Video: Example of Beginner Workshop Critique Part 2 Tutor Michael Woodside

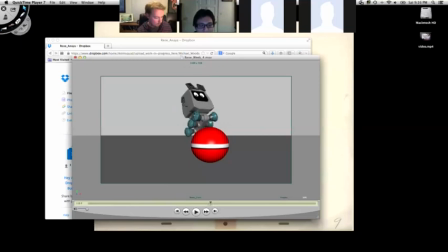In, out.
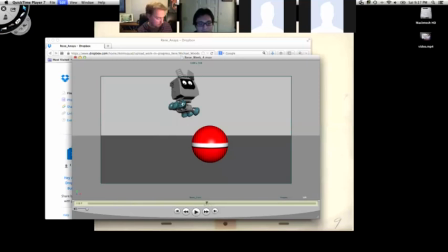Just adding a couple frames to the top up here. Okay. Too many. Yeah. So I just added 4 frames to the top.
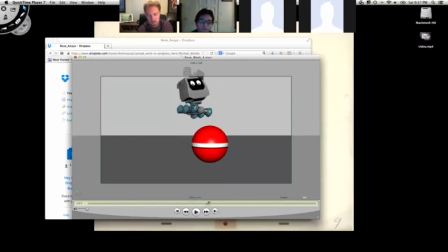So what you can do is just find another pose in between these two poses. I think my timing is different than yours, so these frames over here are off. But something in between here, just even 50% in between there, so it's
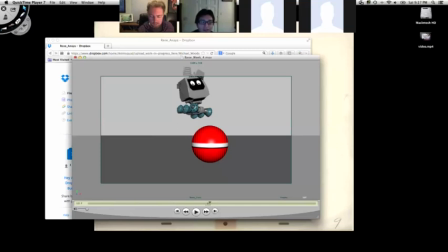just him like gliding through the air evenly. And then have that on there for 4 frames. And I think that'll help give that jump a little more rise. Okay.
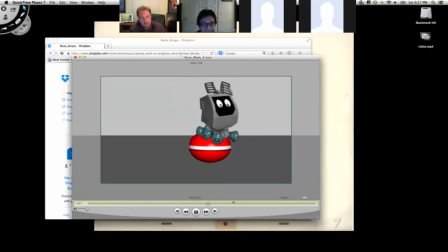So he jumps back, right? He's in the air.
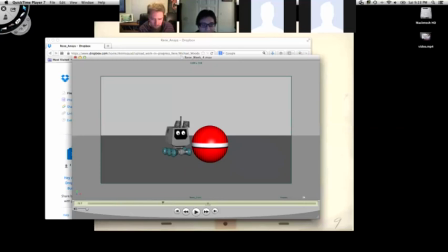I think this pose at, I'm assuming it's 74. I changed the timing. I do all these things. 74 still.
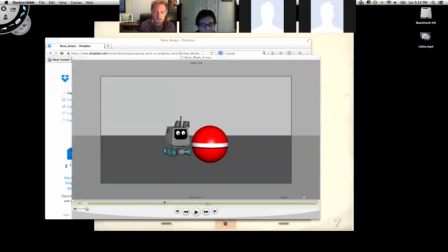Probably should be lower because he's got to jump. He's got to get down to get up. He's got to get down to get up.
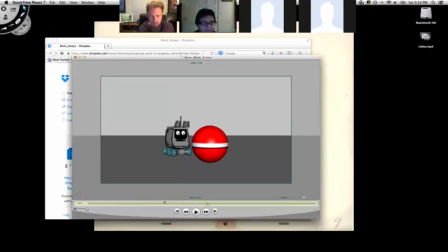Yeah, so he's a little lower there, and then I think in the next frame too, he's also should be lower than he is. Because the feet should reach their apex before the head does. So there should be like, well, what have I done? There should be like this kind of,
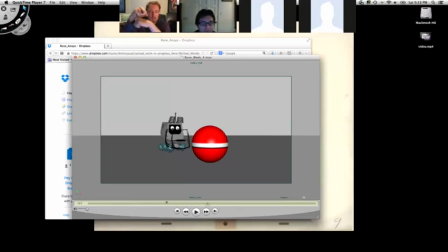that kind of motion here, and you're kind of missing that opportunity for at the top of the jump. Okay. So if you accent that earlier, then you'll get it. So lower at 74, lower at 76, and then where you have it at 79.
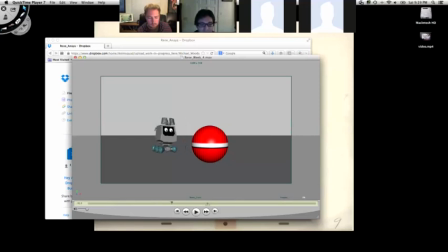The feet are kind of, yeah, and then you have to settle here. And wag. Yeah, that's cool.
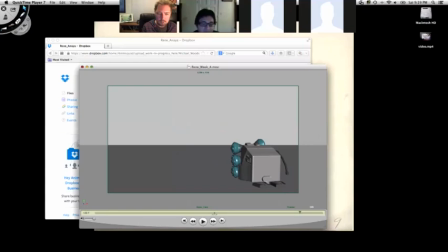All right. Those are the things. Do you have any questions? I had some, but I forgot.
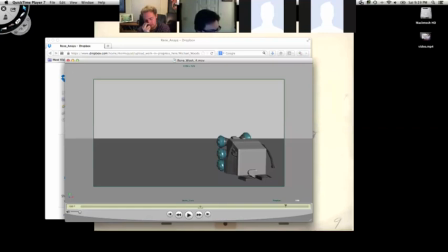I should have written them down. Well, if you think about it, you type it out on the thing, and then we'll. Yeah, I will do. Oh, should I keep blocking it out, or should I go to spline mode? I would do those notes in step mode,
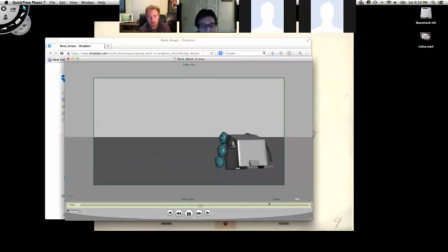Okay. and then pick a section to block out or to spline out. Maybe the beginning. Maybe spline out from 1 to 45. Mm-hmm. Just because I would rather you focus on doing the fixing notes than splining it.
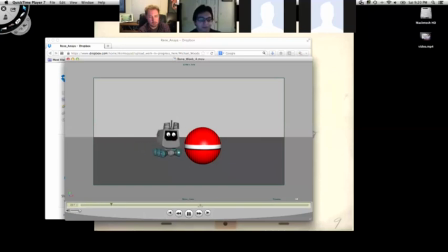Okay. Hopefully those will make it easier to spline. But yeah, if you want to do the entrance in spline, then that's cool. Awesome. Cool. All right. Thanks, Renee. Okay.